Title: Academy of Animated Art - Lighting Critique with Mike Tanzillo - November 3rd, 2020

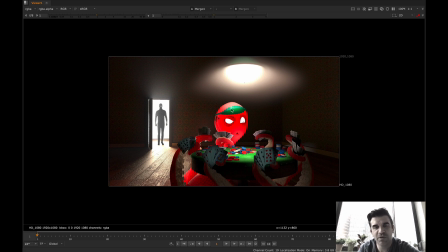And one of the things to watch out for is the Poker Puss's head is looking a little bit balloony. Like the light is just kind of going all the way through it. It's a little bit ambient, and I would like to see a little bit more variation in there.
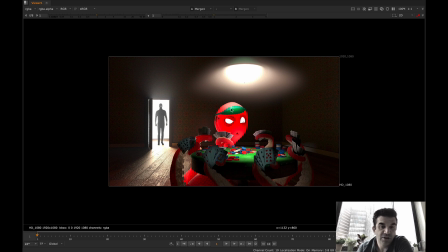So just one thing to look out for there. But I think this one's really starting to come together. So that being said, let's hop over into the other images for today.
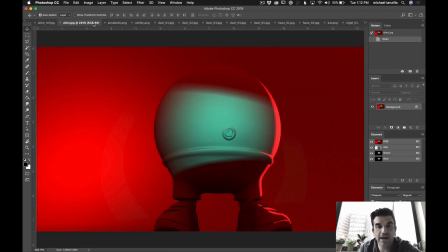All right. So start with Alien here. We've got a very, I love this reference.
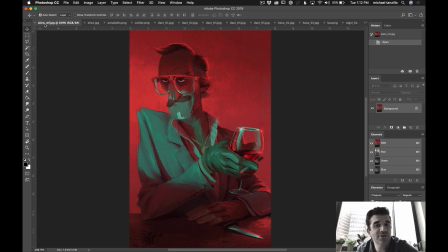I don't know if it's Hunter S. Thompson, but it feels like it should be Hunter S. Thompson. But love the color scheme. Love the fact that the eyes are hidden from the main key light and the main light slashing across here. Love the little speck hits, not only on his chin, but on the glasses, on his gloves, on the knife here. Like this is a really nice touch.
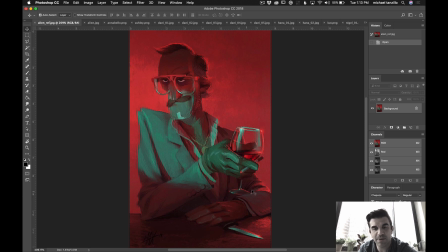I want to just point this out. Like, notice how the green light is skipping past, like it's getting shadowed by all this, and it's just sneaking in there and just hitting his knife blade. Totally unrealistic, totally not how light works at all, but just a lovely little example of how you can draw some focus on something by having a little bit of color contrast.
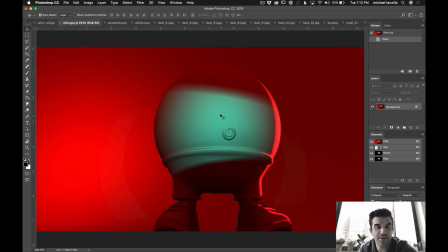So taking a look at what we've got here, you're doing a really good job of getting that slashing element going across here. The one thing that's a little odd is that the shape of this is like, you know, this is going down that way. Really?
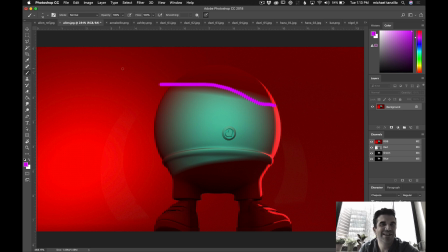Okay, but as you can see, not much storage space on my computer here. So as you can see, the lines aren't like parallel with each other.
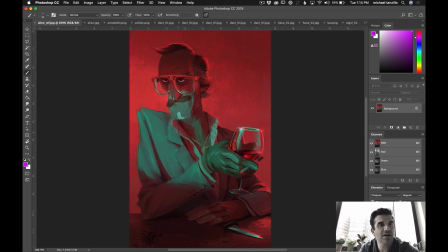And what we're seeing here is it's more like a parallel slashing coming down. And so I would try and stick to that.
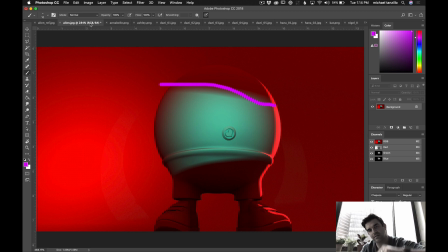It just like this, I would just watch that from this.
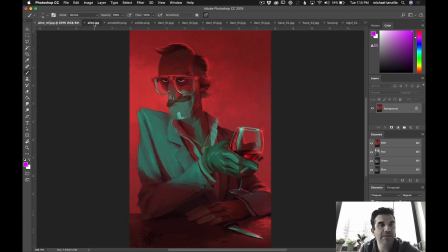And then for your rim light, this rim light's a little bit hot.
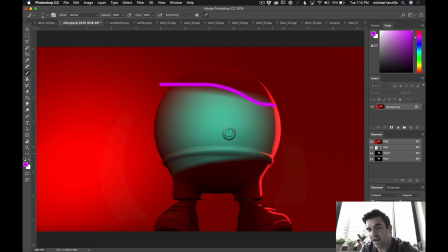It's creating like it's a very binary type situation where it's either like super bright or super off.
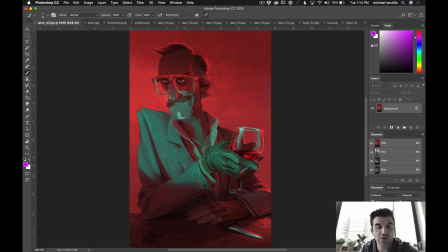And I think that this is a little bit softer, a little more subtle than that. And so I would try and match that.
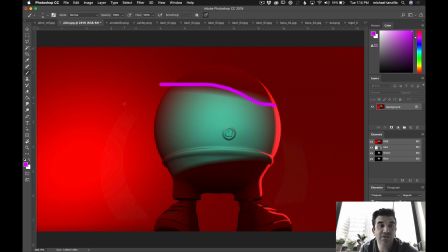Also, the red color is more saturated in yours. I would pull back that saturation by about 15% or so. And then let's look at the greens. Same thing with the greens, a little bit too saturated.
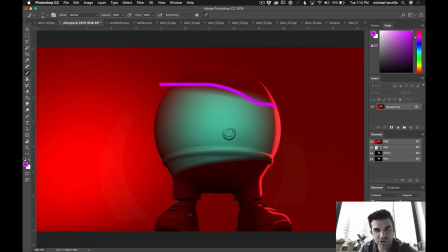And yeah, if we could get some, like, do you see, like, look at the shoe, right? Do you see how the shoe is like just kind of like a solid, consistent, like one red color? It would be nice to sprinkle in a little bit of that,
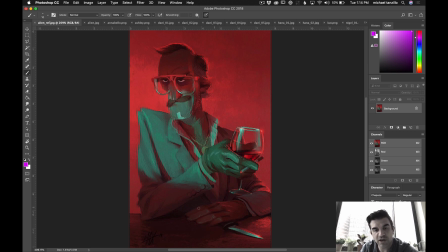a little bit of shaping, a little bit of variation, and a little tiny bit of that green influence from the outside.
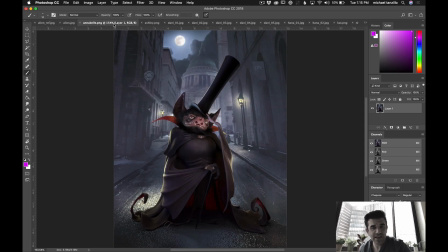But really good job there. Annabelle, this is looking great. I love the warmth on the skin. I think the eyes are looking great. You're tying the rim color into the surroundings, and I think that's really well done. I think you can just blur up the background a few more pixels, and then I would pretty much, well, two things.
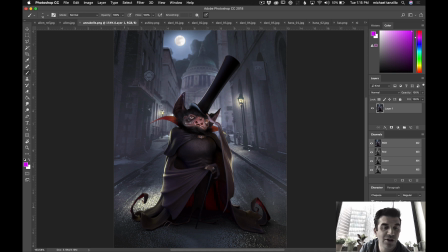One, I would blur up the background a little bit, and two, I would get a little bit more contrast around, like just underneath him. So, because his contrast point doesn't really match what's existing on the ground here. So just like inside here, just make the darks a little bit darker, and then I would call that done from there, and then a little more blur on the background.
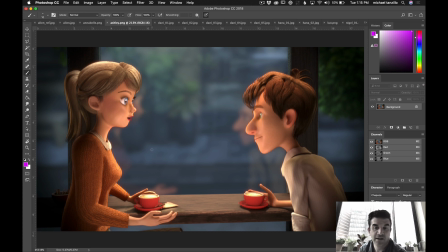Ashley, this is looking great. I think this one's done. Really great job on this overall. You've worked really hard and created just a ton of iterations and improvements on this over the past couple weeks, and really great job. Only I say that, and then I say one last note.
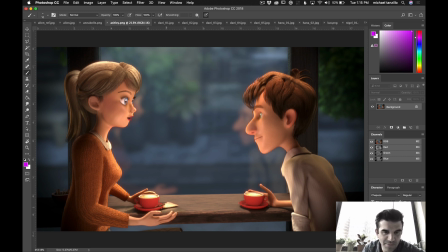Just if you can tone down this little piece of paper, just like that little bit there, I think that's all I would do. That's it, and then done. No need to resubmit it. You are good to go and good to move on.
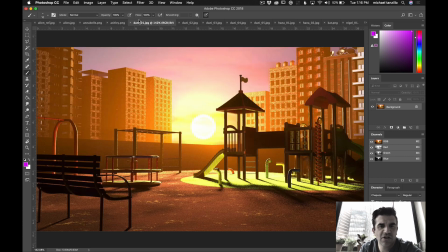All right, Danny. So you've got your camera angles here. I like the wider one.
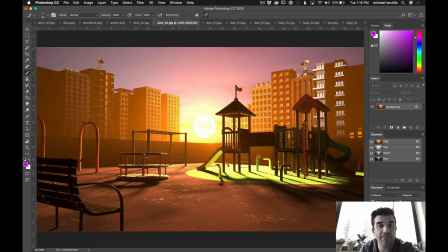I think the wider one looks a little bit more environmental. Like it's more of a wide angle thing.
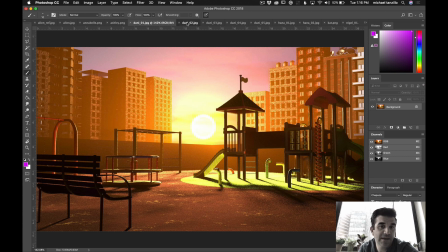Usually, unless there's a character, you don't usually punch in like this. I like the wider angle personally.
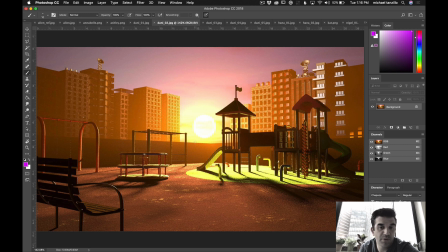I think this bleed over the table, bleeding over the edge of the wall is looking really good.
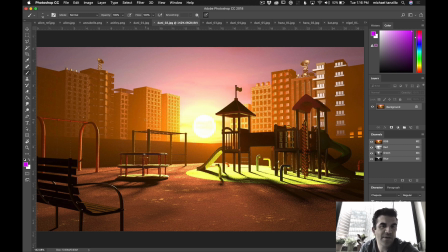Now that we've got a little light haze back here, the darks, I wonder if we can't get a little more value in the darks because they just look a little crunchy and flat. Same thing with the wall here, just like a little bit of bounce light up in there. The shadow looks better.
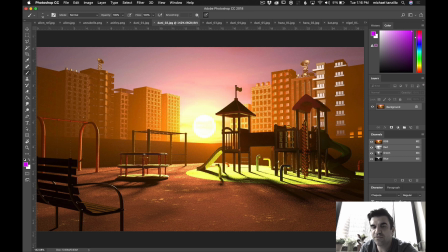And then from there, it's like these foreground elements are going to be all about, like as we move forward, all about getting more bounce light in here. So just like the amount of light hitting there and kind of reflecting up into those surfaces. So I think that those three things are the next step.
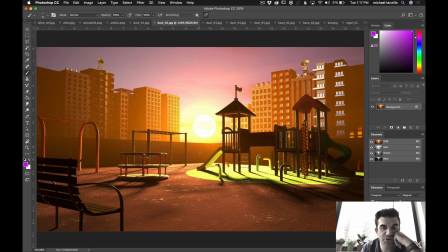So more value in the shadows there, a little more value in the shadows here, and then trying to bounce a few things in here if you can.
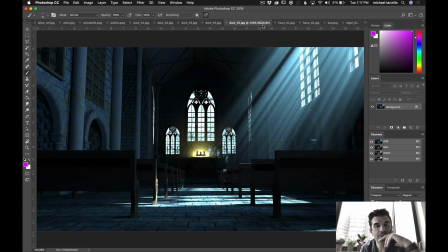We'll take a look at that and then go from there. These we covered. For this one, yeah, I like that you've gotten more darkening under there.
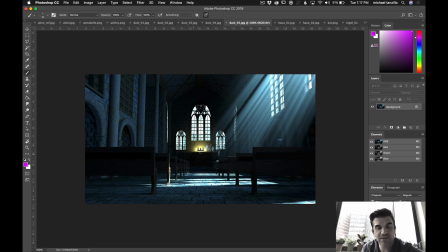That helps a lot. We're reading this a little better with the light being behind it. I think for now, let's start working in a little bit of like glowy haze overall.
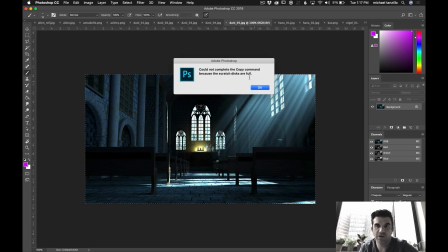Let's try that for the next iteration. Man, I can't do anything.
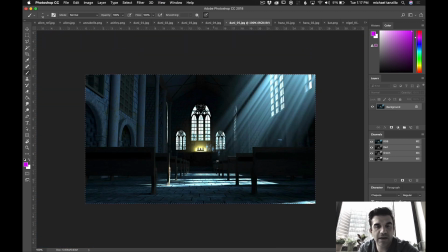Like get some edge wrap on these windows, the light coming in, and then just kind of create an overall haze for the scene as a whole. And there's a lot of small shapes in these volumetric rays coming in. Let's soften those a little bit. I just don't want to draw too much attention over there.
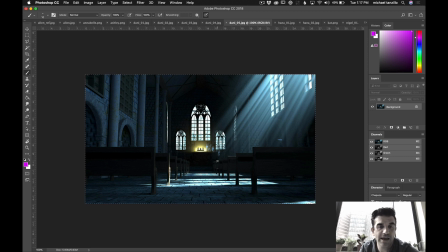So let's just soften that, get some more haze, and then we'll take a look at it tomorrow.
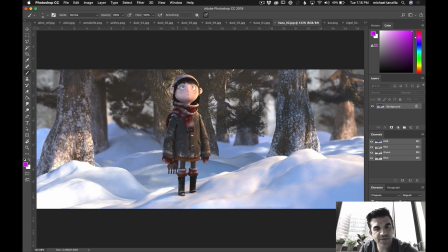Hana, yes, very good. One thing about this shot that feels a little odd is that there's a little more ground than area over her head. I would just I would shift the camera up a little bit if possible, if you can,
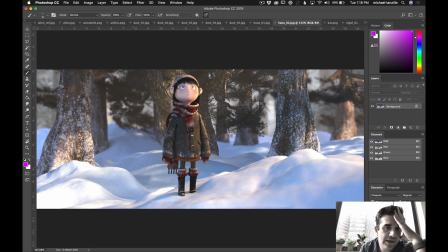in this angle, the shadows are looking a little bit gray. I would work some more blue values in there. Like, it looks really great in here. Just back in this area, we kind of lose that bluish color.
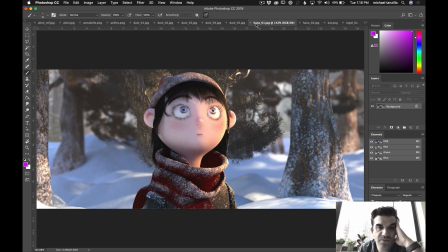So I would try and dial that in a little bit more. In terms of this close-up, if you can get some specular highlights on the hair, I think that would look really well. Take a look at Hotel Transylvania. The black-haired woman in that has really nice hair specular highlights. It would be really good reference from there. I think.
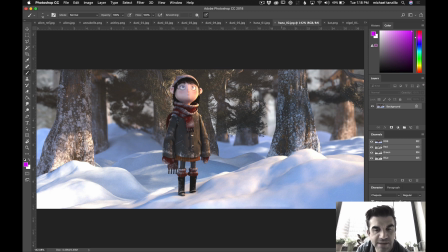Also, like, this is a very bright snowy surface, so you can also sneak in a little more bounce light up underneath her here, because if you're thinking about a character being surrounded by all white, that's going to influence them a little bit more. And then watch out on her screen left side.
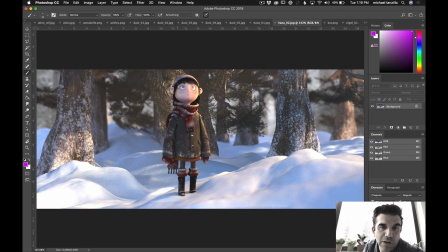There seems to be a sharp shadow or something there, just like a hard line on the screen left side, so just watch out for that.
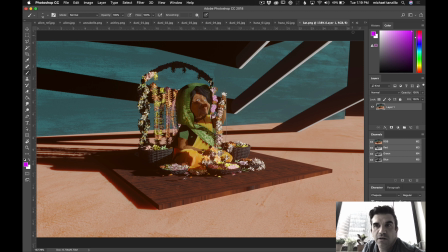Cat. Okay, so for this one, let's see. I think, you know what, let me pause this and come back, because I think there was another iteration.
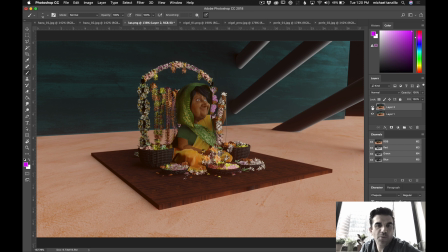Okay, so I found the other iteration. All right, so we've got soft shadows and hard shadows. So in reality, in nature, there's not that many hard shadows. So we definitely want to soften those a little bit. The thing is, with these are very, very different images.
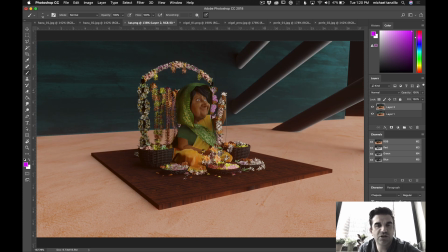So it's like it's all hard or all soft. And I do like the lines kind of coming across behind her.
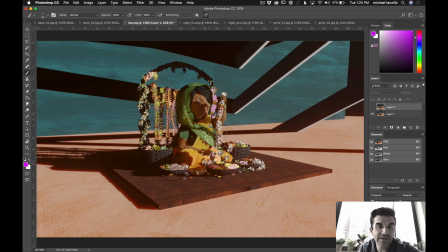I definitely don't want this amount of harshness on her face.
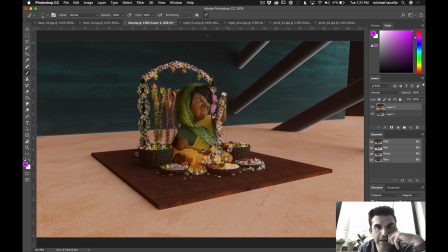Like, this is looking better on her, but like the background now just looks kind of bland and flat. So I would kind of balance out the two a little bit, and keep the softness on her, but then create a little bit more dynamic shadows on the background.
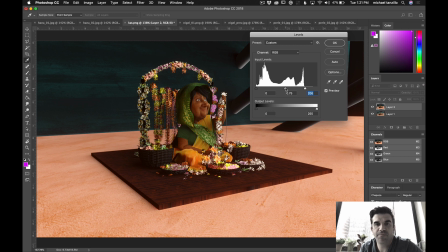Overall, I mean, you can definitely go brighter with this. And the bigger thing to
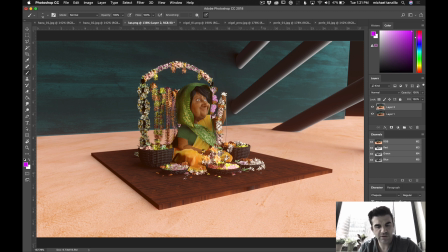me is just like the color like you can just go more colorful. Like, you can just play around with the colors a little bit. You can also, actually, let me get a little more dark value in here.
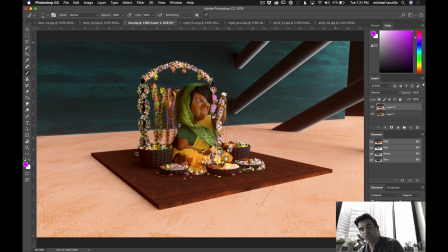And then so push the color, push the contrast a little bit stronger, and then push more